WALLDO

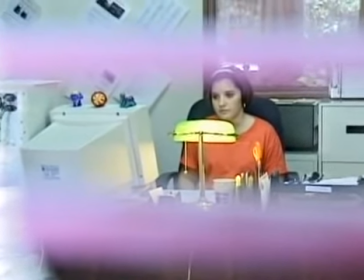3481s
Он также может выйти на улицу и снять из окна, либо может зайти внутрь и включить в съемку дверной косяк, чтобы получилось обрамление кадра,
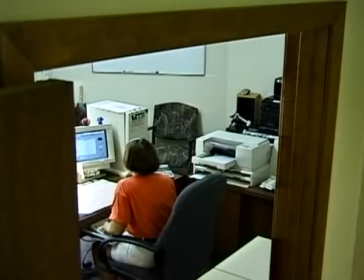3490s
при этом придавая глубину изображению человека, работающего за компьютером.
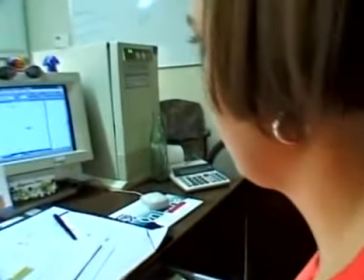3495s
Если я вижу все это, то я знаю, что это хороший видеооператор. Такую же технику вы можете использовать для того, чтобы проверить видеооператоров, приходящих к вам.
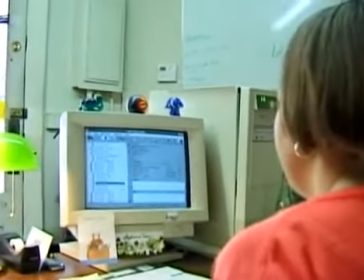3505s
Это так просто. Все эти технические приемы, которые я только что описал, видеооператоры-профессионалы используют все время. Нет никакой причины, чтобы и вам не использовать ее. Для этого не нужно никакой лицензии. Нет никакого экзамена, который вы должны были бы сдать для того, чтобы использовать ее. Эта техника находится в вашем распоряжении каждый день. Вы видите ее по телевизору. Наши требования. Снимайте необычные съемки и практикуйте эту технику. И однажды кто-то вручит вам в руки камеру и скажет: «Снимите мне вон того человека за компьютерным столиком». Вы сможете снять съемки с разных ракурсов, и они скажут: «Вот это да! Этот человек знает свое дело».
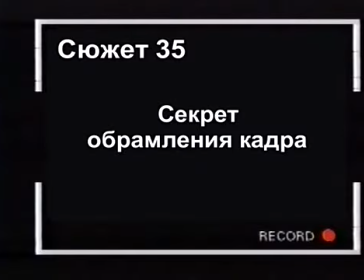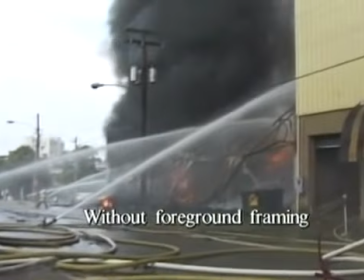3552s
Меня постоянно удивляют люди, которые называют себя профессионалами, при этом не зная ничего об обрамлении кадра.
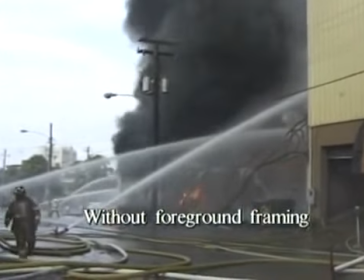3560s
Это съемка пожара на улице без обрамления кадра, поскольку здесь нет глубины изображения.
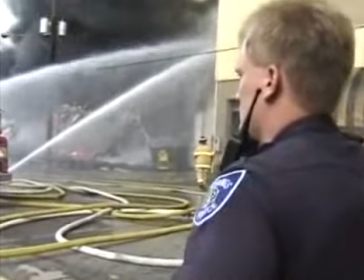3565s
А на следующем кадре мы видим необработанный отснятый материал, и вот Джо подходит ближе и снимает полицейского на переднем плане,
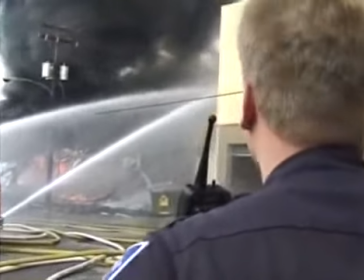3572s
добавив обрамление и глубину съемкам пожара и воды, которая тушит пожар.
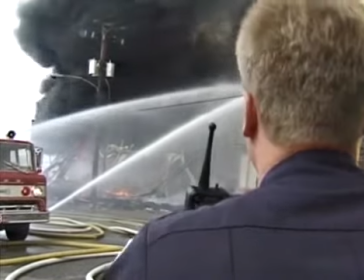3580s
Как видите, даже портативная рация создает некое обрамление. Давайте посмотрим следующие кадры.
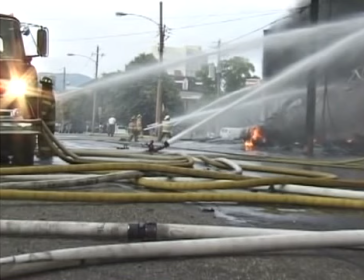3586s
А здесь на земле лежат шланги, обрамляя передний план. А вот здесь в стороне стоит столб, который тоже обрамляет передний план.
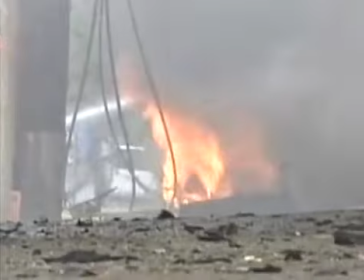3594s
Для обрамления кадра может использоваться все, что угодно. Если вы сегодня будете смотреть телевизор, то обратите внимание,
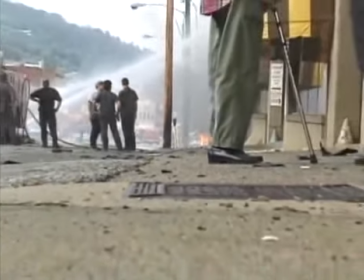3601s
видеооператоры, когда снимают передачи, все время используют обрамление кадра,
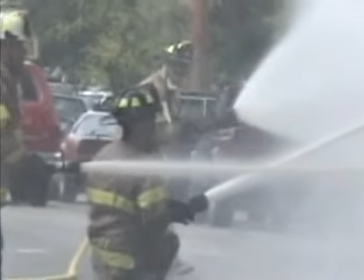3605s
потому что это придает впечатление трехмерного изображения на телеэкране, у которого изображение двумерное.
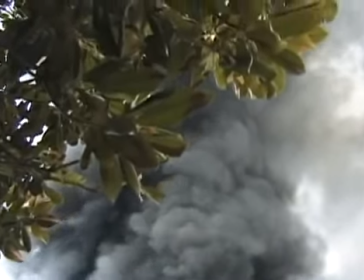3612s
Вот здесь столбы дыма, а также листья, а еще микрофонная стойка обрамляет кадр.
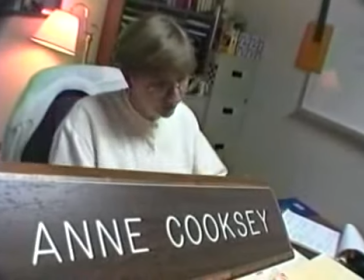3616s
А вот табличка, а здесь другой дорожный знак, то есть все элементы, обрамляющие кадр.
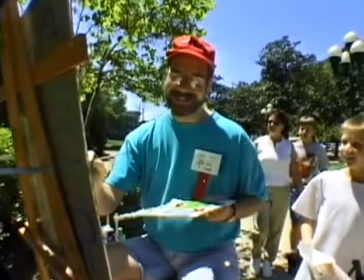3624s
Если вы будете снимать бутылку с клеем от фирмы Elmer или Холст художника, то вы должны поискать вокруг вещи, которые будут обрамлять передний план.
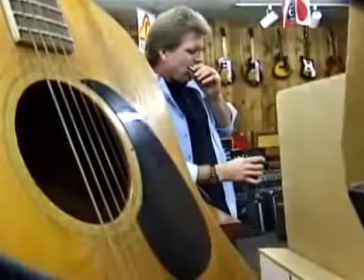3632s
И если сегодня вы будете смотреть телевизор, то обратите внимание, что видеооператоры,
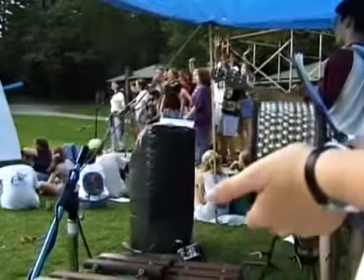3637s
снимающие телепередачи, постоянно используют обрамление кадра в съемках,
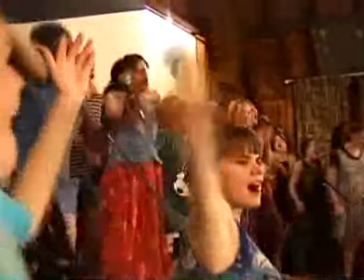3641s
чтобы придать глубину своей картинке, даже снимая людей, например, как вот этих двух женщин, находящихся на переднем плане во время съемок.
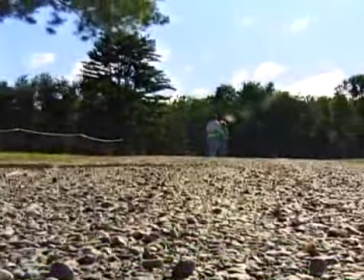3649s
Обрамление кадра используется все время при производстве телепередач.
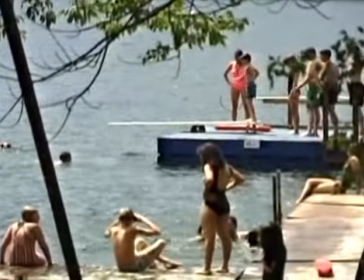3653s
Ваша следующая задача — попытаться сделать съемки с обрамлением кадра, которые вы не использовали прежде.
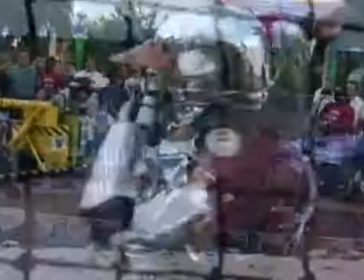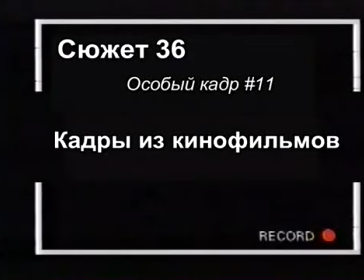Мне нравится ходить в кино, потому что благодаря просмотру фильмов вы можете научиться многим техническим приемам. В этой сфере искусства заняты лучшие кинематографисты страны, которые работают над созданием кинокартин. Они осуществляют такие съемки, о которых я иногда даже и не задумываюсь. И когда я вижу подобные вещи, то пытаюсь записать их или запомнить. Пару лет тому назад я и моя жена посмотрели фильм, который называется «Джуниор». В главных ролях снимались Дэнни Девито и Арнольд Шварценеггер.
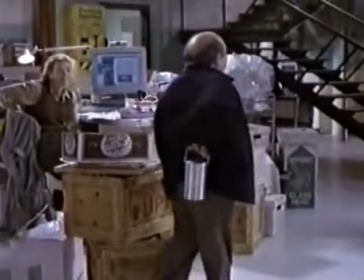3698s
И там мы увидели великолепные съемки, когда объект подходит близко к экрану, и мы как бы теряемся в темноте, а затем он как бы выходит из экрана и отдаляется. Это просто потрясающие съемки. С тех пор я стал смотреть фильмы с такими съемками и смог применить эти приемы в нескольких своих работах.
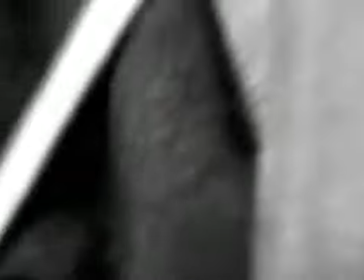3715s
Таким образом, в следующий раз, когда вы пойдете в кино, пожалуйста,
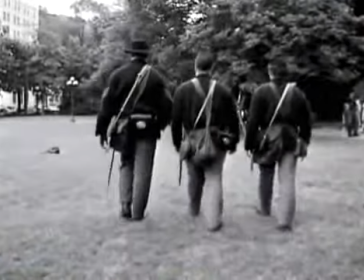3719s
обратите внимание на разные видеосъемки и запомните одну из них, чтобы затем использовать ее в своей работе.